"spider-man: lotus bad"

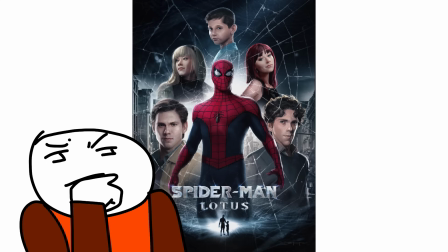0:00 Ladies and gentlemen, the Weekend Warrior. Spider-Man Lotus was one of the worst things I've seen this year.
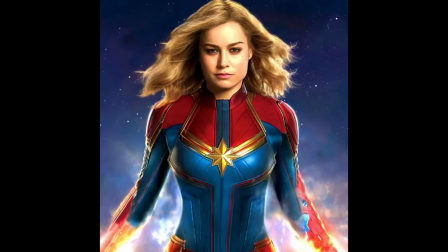0:07 And I'm fucking seeing Indiana Jones. Of course, I'm holding out for the top G and friends to take the top spot.
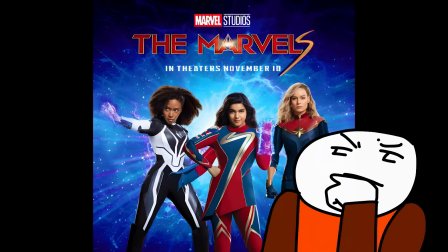0:14 I kind of feel bad for her now because she's supposed to be the star of the sequel and now she has to share.
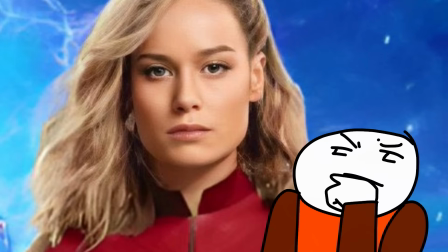0:20 And she's not even in the fucking center. Look how sad her face is. Like, goddamn, just put her out of her misery.
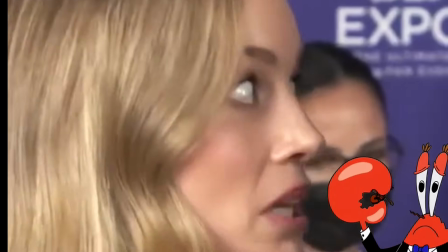0:27 How long will you play Captain Marvel for? I don't know. Does anyone want me to do it again?
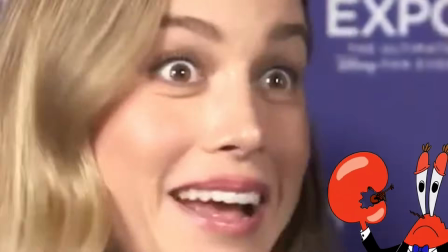0:34 Don't be so modest. I don't know. I really don't know.
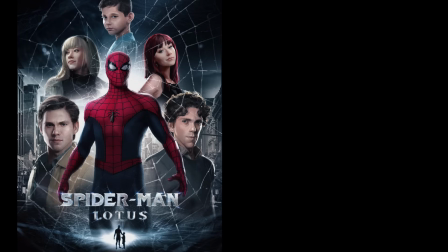0:37 I don't have the answer to that. I understand that this movie's budget was minuscule compared to what a proper Spider-Man movie. Doesn't prevent me from saying, bruh, the fuck was that? The closest thing I could compare this to is The Room.
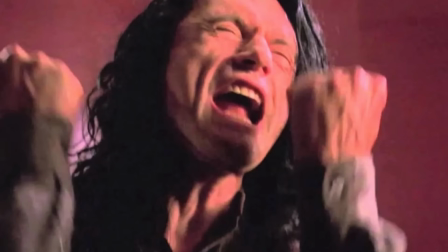0:52 And I feel that's an insult to the fine institution that is The Room.
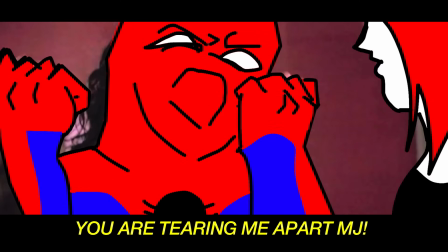0:57 Because at least I had enjoyment with The Room. This was just, What is this?
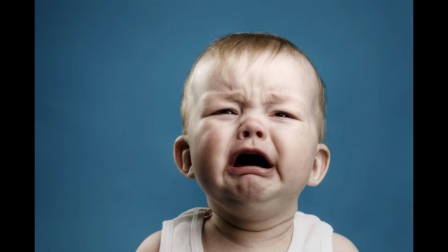1:03 What is this movie about? Okay, Spider-Man whines for like 2 hours.
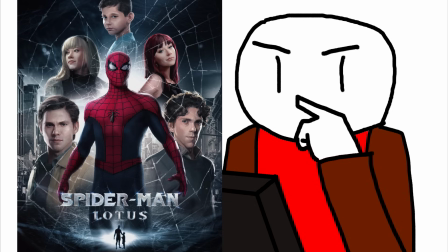1:08 That's basically the fucking movie. I think there was a good idea here, but the execution is terrible.
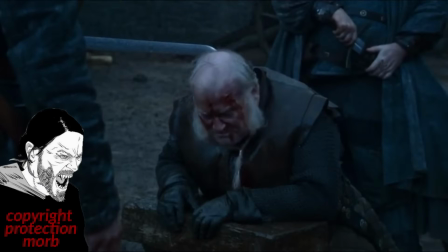1:14 Like a failed hanging or a beheading where the slash doesn't really quite finish off the job.
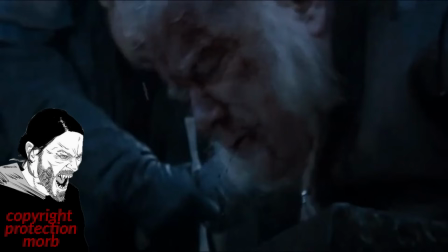1:20 This is also an accurate depiction of what it's like to watch Spider-Man Lotus. That's not to say there weren't any good things about the movie. What was good about it? The budget of the film was 100k.
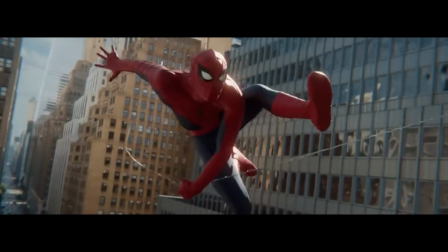1:33 And I think the bulk of it went to the CGI because the CGI in the beginning and at the end is very good. I don't have anything bad to say about it. I did like some of the clever cuts they had in the movie to, you know, maximize the lack of budget.
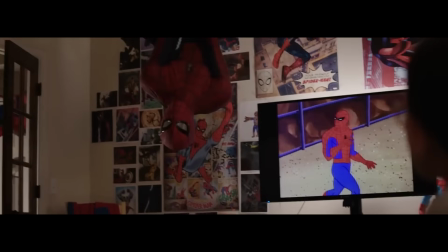1:47 So in the scene, Spider-Man is hanging upside down.
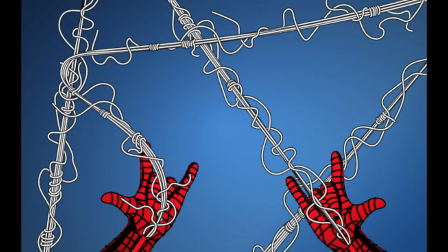1:50 So instead of making a prop, the webbing prop, they zoom in so that Spider-Man's just hanging, but you don't see the webbing.
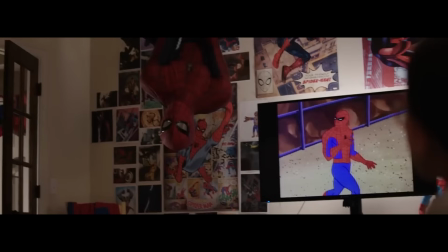1:58 So the actor is probably upside down with a pull-up bar.
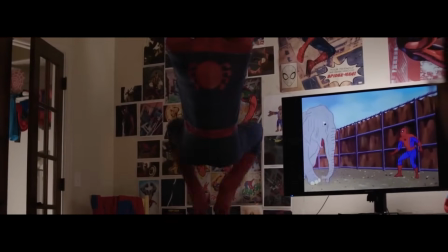2:02 And then in the cut, he just goes down, removing the need to make a webbing prop.
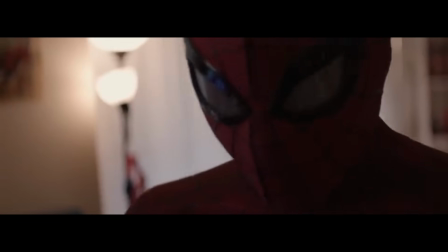2:08 Okay, this was in my notes. Now that I'm editing the footage, I see here fucking white rope.
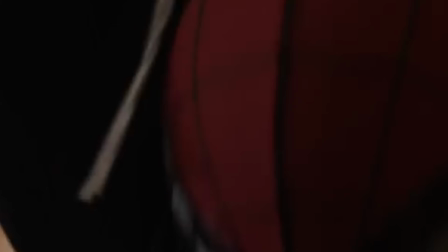2:17 So I'm still gonna give credit to the movie for this because when it was playing in real time, I didn't notice the rope. Still good use of it, honestly. I wanted to say that, oh, the rope should have like what, cotton feel to it, like spider webs.
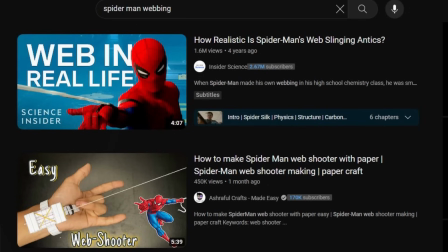2:31 But I see the shooters online and they're just like, what, white rope? So I can't really shit on the movie for this.
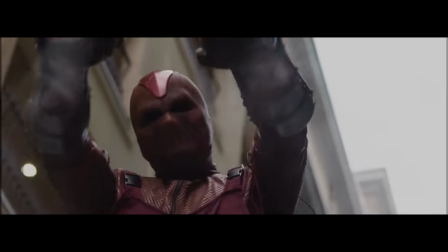2:39 Or here with the VFX for the Shocker's beams and it hits the wall.
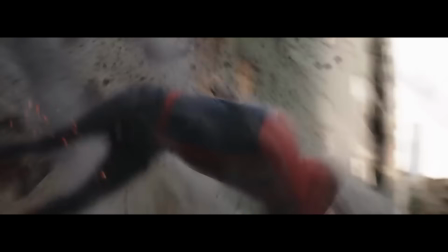2:45 So after the beam hits, there's a quick cutaway.
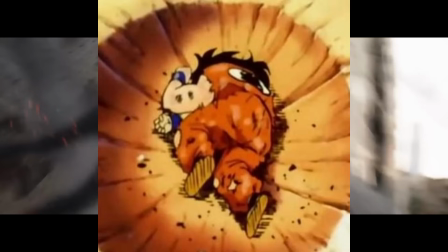2:49 You don't see the crater that is formed because of the Shocker beams.
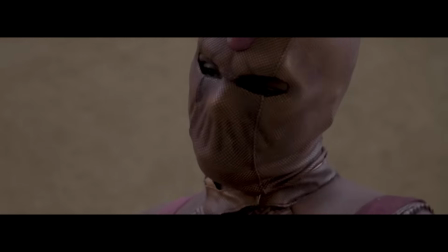2:55 Good cutaways. It makes sense. That's all the good things I'm going to say about this fucking movie.
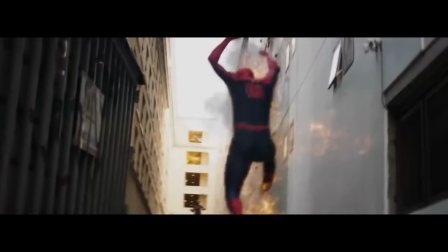3:02 Okay, so fun fact about this fight scene. Spider-Man can tank hits, you know, because I guess he's Spider-Man.
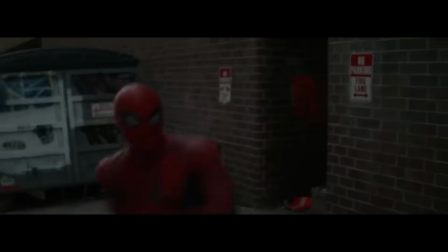3:11 But what about human people? Ordinary people? I guess we'll never know.
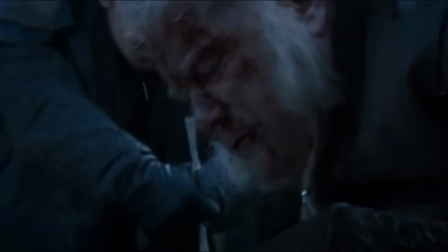3:18 The biggest problem this movie has... Oh, wait. The biggest problem this movie has is the poor execution and the storytelling.
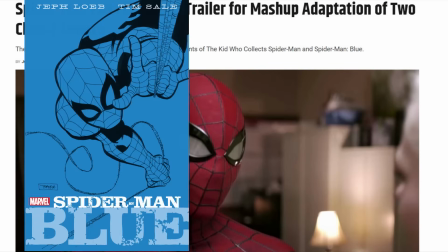3:27 Spider-Man Lotus is based on two comics, Spider-Man Blue and The Kid Who Collects Spider-Man.
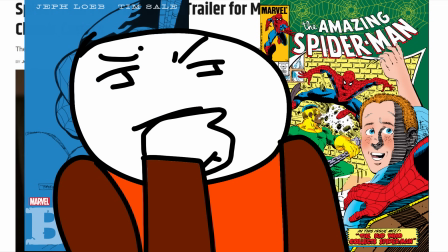3:33 There was a good idea here, but they really did not tell this story well.
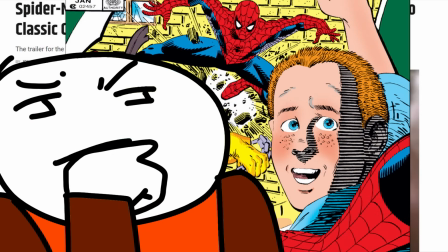3:39 It's a mistake, especially for the latter, and I want to talk about that when we get to the relevant part,
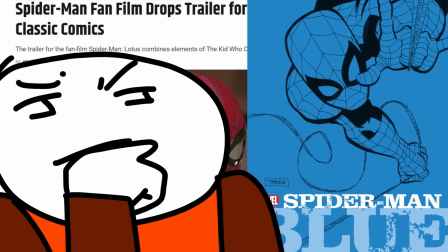3:45 because I think most of the movie, the bulk of it, is Spider-Man Blue, an adaptation of it, a spin-off of it.
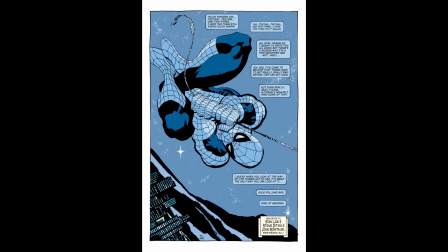3:52 So the setup for Spider-Man Blue is that Spider-Man is feeling, well, blue,
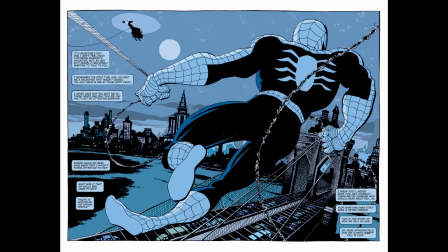3:57 because it's Valentine's Day, and he's reminded of his lost love, Gwen Stacy.